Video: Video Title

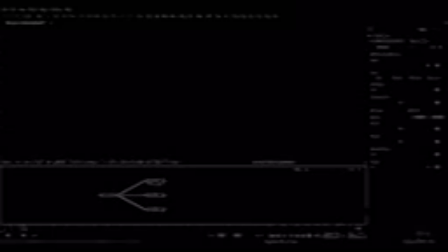4:09 In this case, I've just put down a reader or a loader. I'm loading in the frame, and then you can see this has the watermark, and I'm using a rectangle just to mask that out.
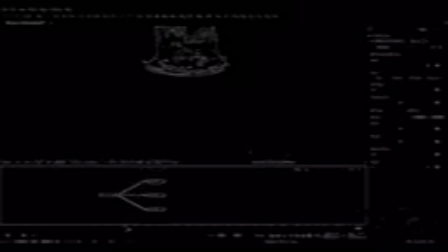4:26 At the end, I might still have the watermark on, which is fine. It's just you don't want every single layer to be merging with that watermark, because we're going to add glows, and that means the watermark's going to start glowing, and I don't really want that. So let's do a quick first pass of this comp.
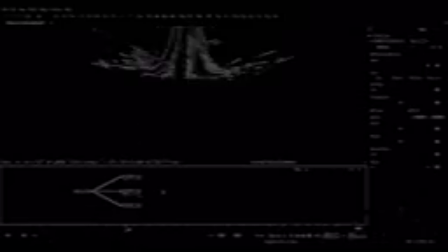4:47 So at least to start with, we'll just merge all these layers together. So I've got them in what I consider the right order, which the background would be the tunnel.
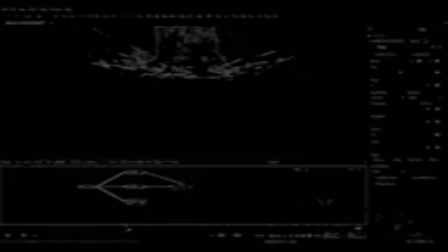5:07 And then this one we can merge on top. And then this layer will merge on top again. So it might not matter, because I might end up burning this in, or in Nuke it would be plus.
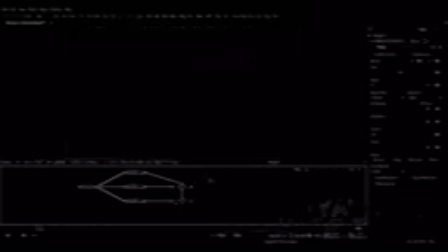5:27 So that's just merging them together. And I'm also going to just put down, because we don't have an environment render, I'll put down a background. Just make sure the resolution is the same.
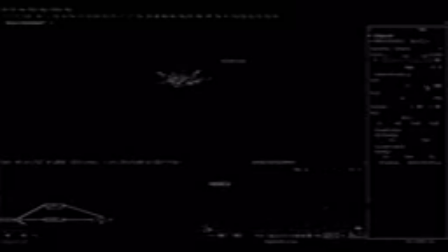5:47 And if you are working in Fusion, the background doesn't automatically default to float 16, so always change that under the image tab.
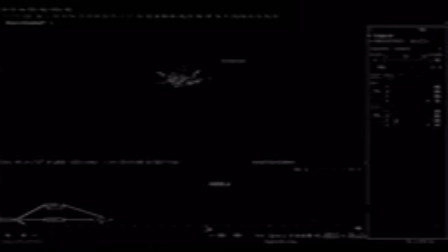6:02 And I'll just set some sort of gray background for us here.
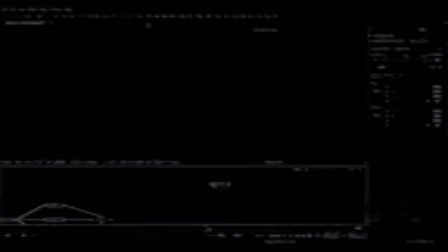Just quickly, because it's not that useful to view these like super intense emissive effects on black, because the minute you merge that then onto the actual rendered environment, it's going to look completely different.
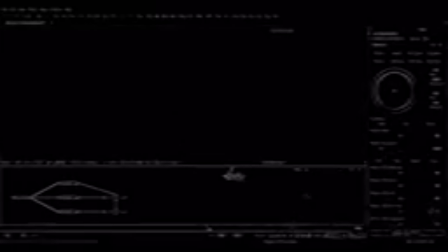6:42 So I'm getting quite a lot of banding here. I'm not sure why. Let's just drop that on.
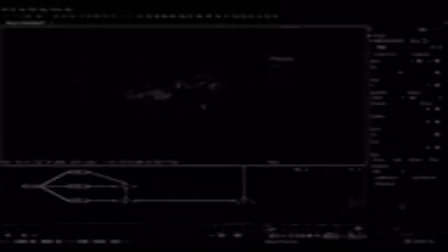Right, so I am going to just do what I usually do, and that's, I want to look mostly at them merged together
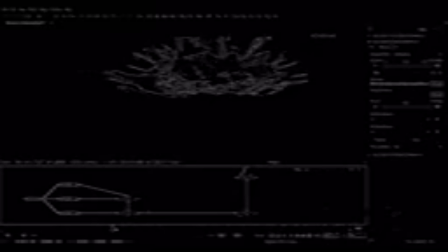7:15 and then start tweaking the colors, because I need some of these layers to stand out from the other ones. So like we might go, it's very intense, and I think it's so bright here that we're actually losing detail, so I'm just going to knock this back.
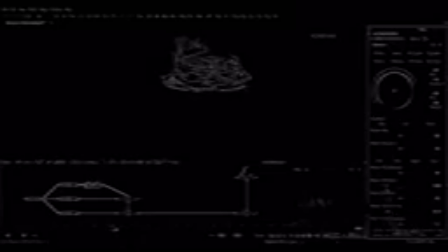And then we'll go for maybe a slightly different tint on this one.
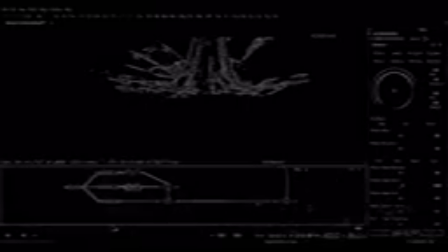7:48 I can be quite extreme here, because I plan on color correcting it all together as well down here. So it's not that useful to do them all separately. And eventually I'll be putting some kind of grade on the whole effect to kind of make it all feel like the same thing.